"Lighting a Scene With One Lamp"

All right, so when we're trying to place film lights to imitate the look of a practical,
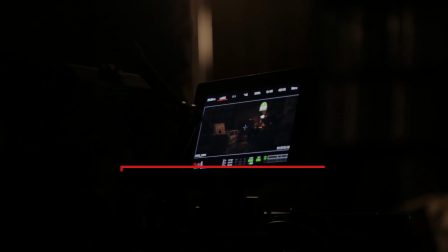289s
what are some things we should keep in mind? So you want to expose for the lamp first and then add
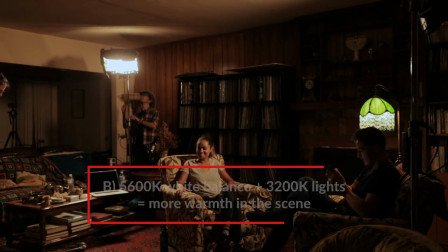293s
light as needed for your talent. And then to make the scene look really warm and moody,
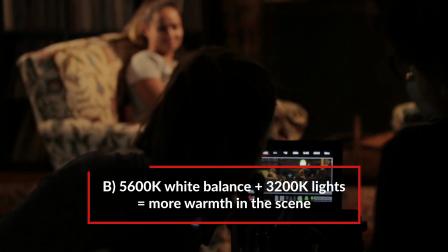298s
you can set your color temperature to 5600 when you're using 3200 Kelvin lights.
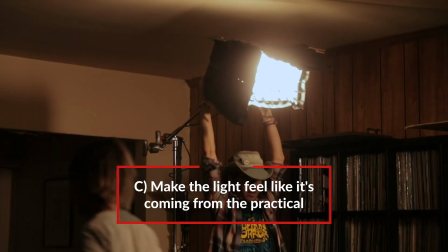303s
And then lastly, the direction of your lights should make it seem like the talent is being lit by the lamp in the scene. Using practicals always brings a special challenge to a shoot,
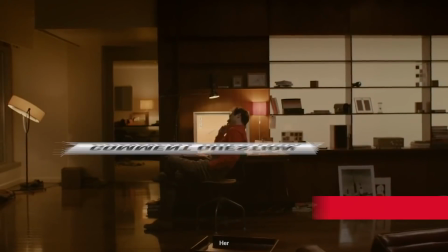314s
which brings me to our common question: what is the coolest practical you've used in one of your shoots? What's the coolest one you've used? I really liked the lamp we used in this scene. I wanted to keep it.
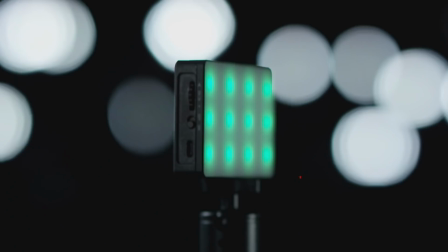325s
It was a dope lamp. Let us know in the comments below. The best comment is going to win an Aputure MC, which is our new mini RGB panel.
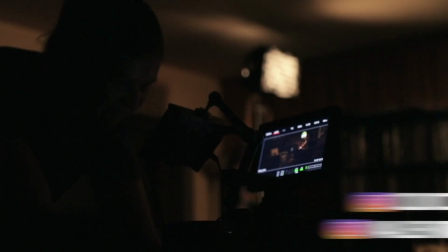332s
Go ahead and like this video and also subscribe. If you want to follow us, our social media links will be down below. And until next time, have a great day. Bye.